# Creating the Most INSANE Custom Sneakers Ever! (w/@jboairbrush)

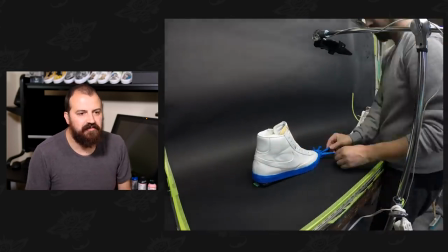12:37 It looks sort of just like they're fighting so here's the ice ball but it was really like uh my the most clever way i could think to get the shoes
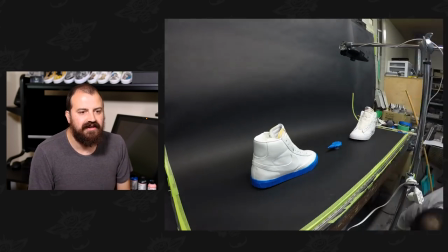12:45 taped without it uh without like my hands having to do it i just wanted uh you know the get over here is introducing
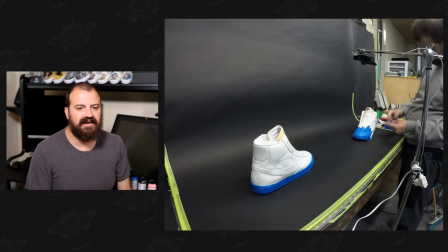12:52 the the fact that it's mortal combat uh as well as you know the ice ball freeze smash
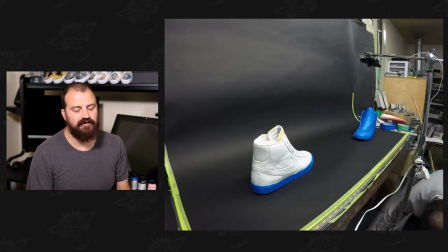12:59 um so i like that part of it too the the taping went on in a pretty interesting way.
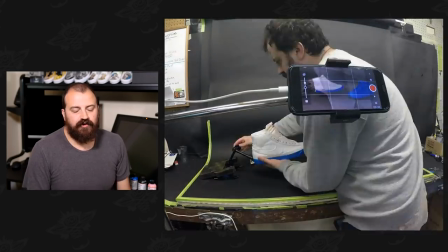13:06 As far as the rigging goes, it was difficult. I don't have proper rigging. I'm really new to stop motion.
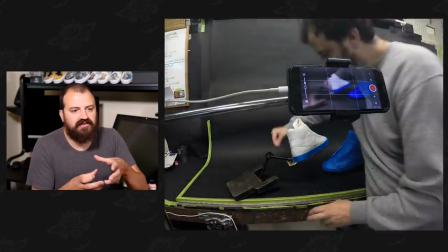13:12 So I basically taped up blocks with black tape and I would pile them on the shoe.
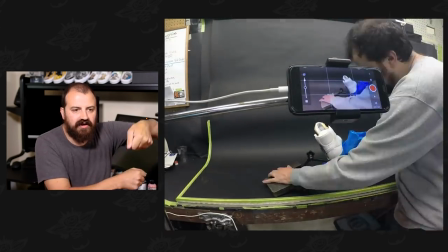13:18 Later, I found a way to use a camera sort of boom and do it.
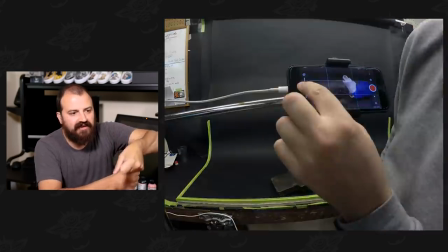13:23 But it was really hard because it's on like, you know, it locks in and clicks.
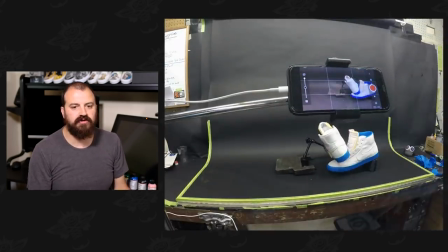13:28 So it would be really hard to get smooth transitions. I have some armature wire for stop motion that I was basically just making it up.
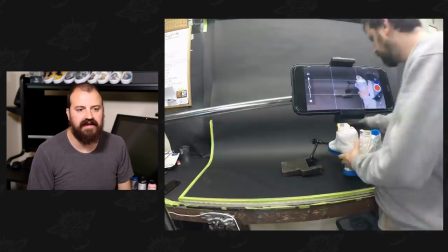13:36 I was just rigging it the whole way thinking what'll work better.
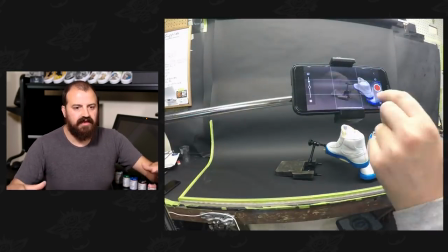13:39 Eventually I ended up having some heavy vices and a whole bunch of armature wire,
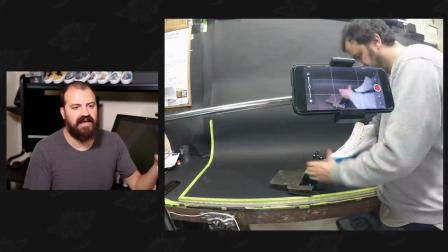13:46 heavy armature wire that could actually handle the weight of the shoes.
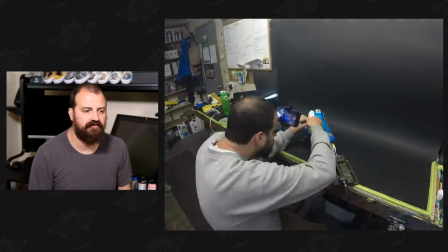13:49 The problem with the shoes versus a lot of stop motion stuff is they're heavy and when you're when you want to have a rig
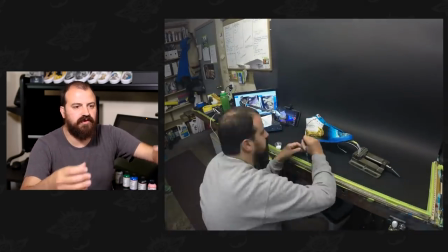13:57 come out of the shot it needs to be so strong to support the weight of the shoe and i just didn't have that so i ended up having to
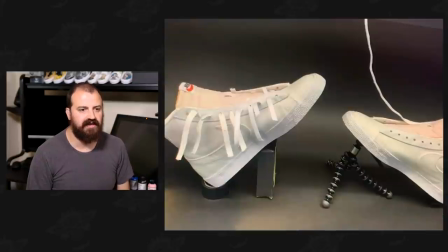14:05 do hours and hours of just deleting my rigging it that was the biggest thing on this job that
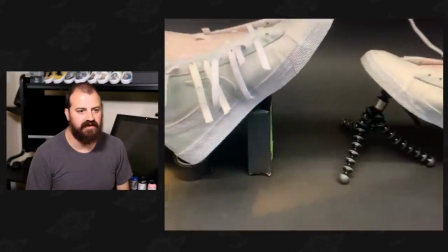14:11 i didn't realize time-wise how bad it was going to be because what i do is essentially on clip studio
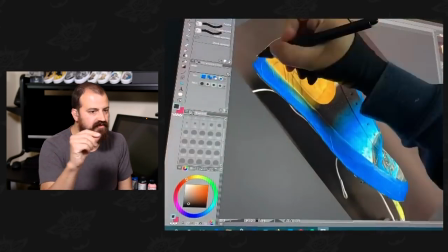14:18 one frame at a time like i look at the frame i have to delete you gotta delete the rig tracing around like you would do for your
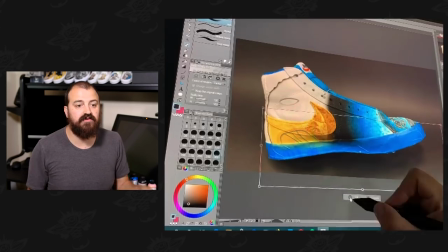14:25 final photo of your shoe if you want to have a nice black backdrop but I'm doing that for every single frame and then what happens is
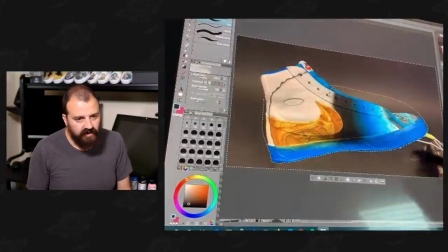14:31 it's not even that natural looking because now I've cut the shadow out so I'm ended up uh sort of painting in fake shadows on a
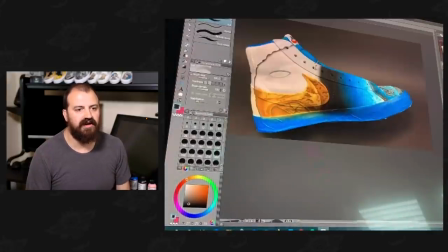14:39 lot of it to eliminate that rigging and make it look smooth if you were to uh to uh overly analyze the video and watch the shadow the whole time you could see that it's a little bit choppy but uh it i think if you're not looking for it you don't really notice it so i i got through it that's one of the beautiful things about stop motion is that it's it's so fluid and it moves so fast that nobody's going to be able to catch missing shadows or improperly placed shadows anything like that the video just constantly moves yeah yeah learning a learning thing for me is that in the future i should uh get better rigging so it can just be like a little bar that comes out of the shot and you easily just erase like this much of a shot instead of everything around the shoe and drawing fake shadows and things like that. So stop-motion is a whole lot more than just taking a bunch of photos and combining them together. Sounds like it is definitely quite the tedious process. During my time talking with Jordan over the past couple weeks about getting through this project and us collabing together and doing this video, I definitely felt a sense of accomplishment finally getting through this. And I'm sure a lot of you fully understand that feeling of finally getting through something that you poured your heart and soul into. So overall, what do you think was your favorite scene from the whole video? Well, my favorite scene in terms of like doing really good stop motion is the backflip.